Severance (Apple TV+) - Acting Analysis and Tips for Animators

I want to show off I can animate but I would say give it some time it's okay for the character to do nothing and just think so we can just see this just go and look at the eyes and see what the character is thinking this one and I love that this baby
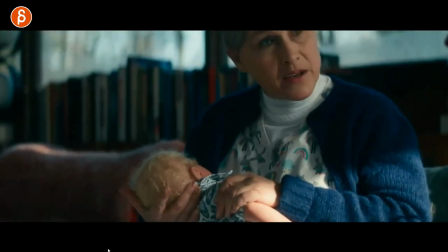7:33 has this face this is a prop by the way this is more about subtext and again props revealing character I don't want to say too much but there's a
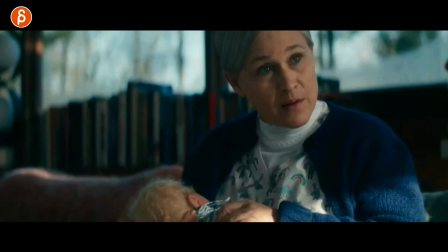7:40 lot going on with this character and she is not quite what she's pretending to be here so she shows off how to breastfeed okay
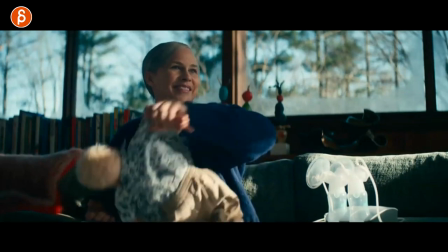7:48 okay okay it seems all nice and when she's done watch what she does and she goes okay now your turn and you're not gonna handle a baby by grabbing the arm having this dangle and
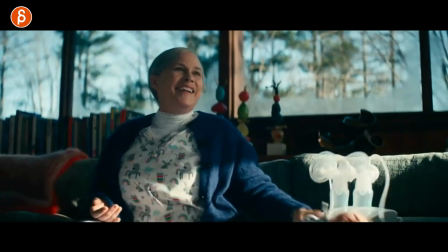8:01 throw it there onto the couch and i love it is that she doesn't really care this is kind
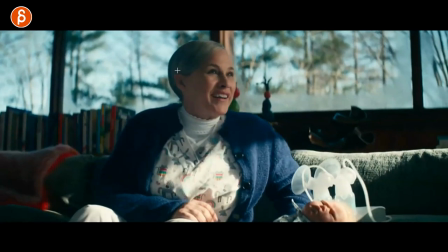8:05 of a quick reveal of i don't really care i'm just kind of pretending now in this show because she has you know a different
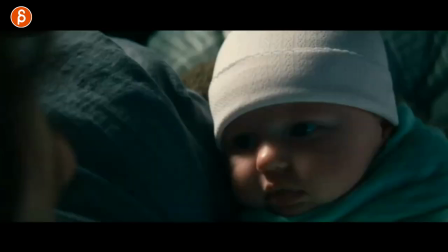8:12 role i'm not gonna say too much there's so much subtext going on and i cut this out later on but there are many many moments where she is just
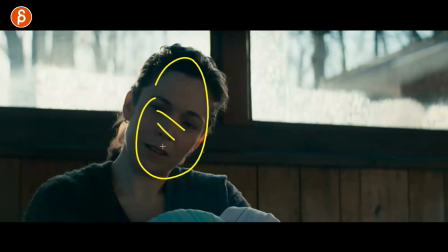8:19 staring and looking at her to see what she says how she react if she can get something out of her it's really cool watch her
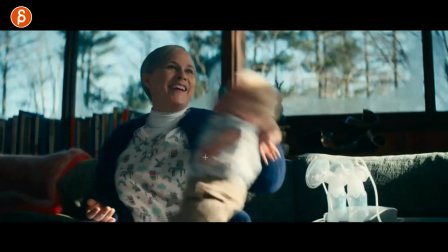8:27 specifically for the subtext stuff in that sequence so again the usage of prop reveals something more about the character and this is why i love talking about props
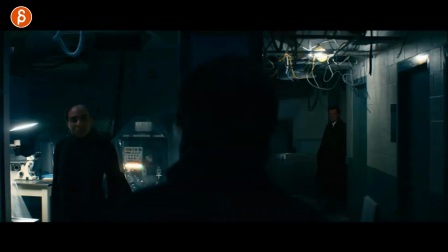8:35 and using props this is definitely a spoiler so spoiler warning but i love this setup you can maybe kind of see but this is the character right the outline and he's been talking to this character now a new character comes in and it's you know it's not a good character how about this right but i love this setup that we are showing now two points of interest this
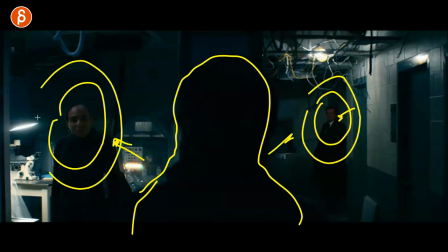8:55 person doesn't know that this person is here but this person heard that this person came in so this is already a really interesting relationship as
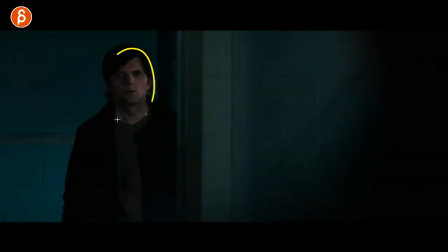9:04 it continues though you can see that we're hiding this other character nicely done with the composition here and he sees what's going on who are you and that character tells him a lie and out of nervousness he looks at the
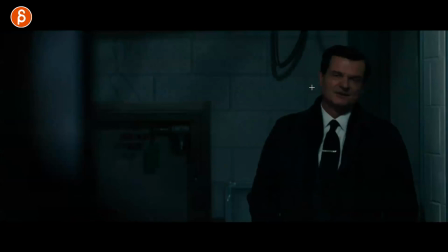9:18 other character and this character now notices that and goes oh
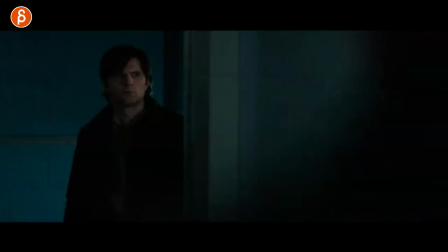9:23 are you talking to someone over there just that idea that we have set this up to the audience what's going on here and now for you as an animator you can play with this you can have some movement here maybe there's a hand coming in you make this a bit more obvious you can have the character step away from this pretending that he is alone right separating
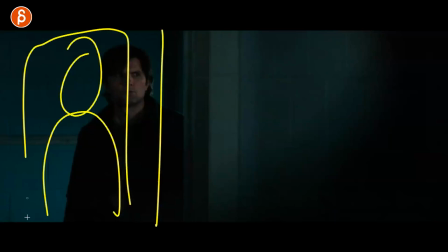9:42 himself from this wall so there's just a clean silhouette of oh no i'm alone here there's no one there or you have the character go
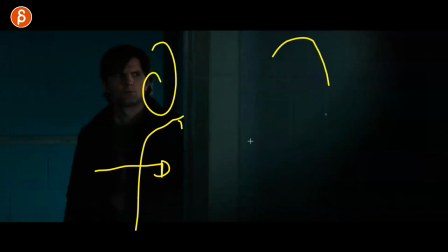9:49 to the right and it gets closer to the wall almost as if he's protecting the other character that's hidden here there's so much you can do after this
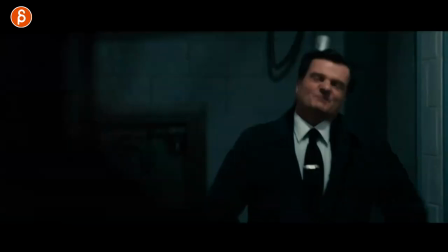9:56 setup i love this and then of course now there's a bigger spoiler this happens at the end so through all
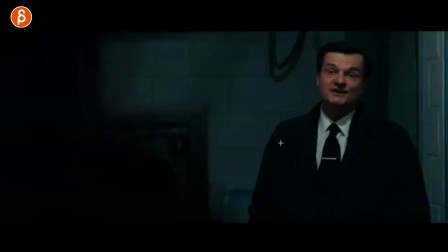10:02 of this you can in a way stall and then have the surprise of then this character to come into frame,
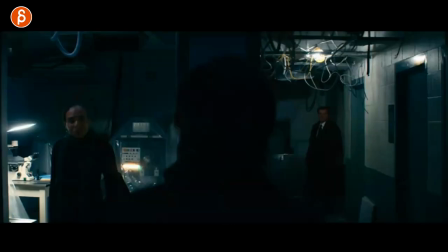10:08 it doesn't have to be this. It can be something else, but this could be a long lead up after this introduction to have your character come in and do something there.
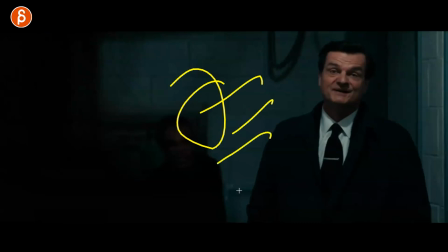10:17 And this could be a birthday party, a surprise party or something. That to me is really interesting. Something I would love to one point steal and change it. Obviously, it's not like a full on stealing, but I really like that setup. And it can relate it into some complex pantomiming and guessing game for the audience because you're waiting for the other character to figure out who the other character is. Maybe you're waiting for the other character to come out. There's so much that happens. Again, this is just negative to the show. There's so much that goes on with setup because there is a separation between a character at work and at home. Anyway, watch the show. It's awesome. Comment if you've seen it and if you liked it or not. I love the show. Within the first shot, I loved it. Just the setup, the composition, the colors, the music, so good. Speaking of so good, if you thought that this was so good and you want me to help you with your shots and make your shots even more awesome, I have workshops. This is the page at the end. But you can sign up. You can start at any point whenever you want. We can chat about things and I can help you talk about acting choices and a bunch of stuff. So let me help you if you want. You can email me. Link in description with all information as always. And then that's it for the clip. If you're still watching, thank you so much for your patience. Appreciate that you stay until the very end. And hopefully maybe you like this. Now you subscribe so you don't want to miss any of those future uploads. And if not, maybe I'll convince you later on and I'll totally up to you. But that's it from me.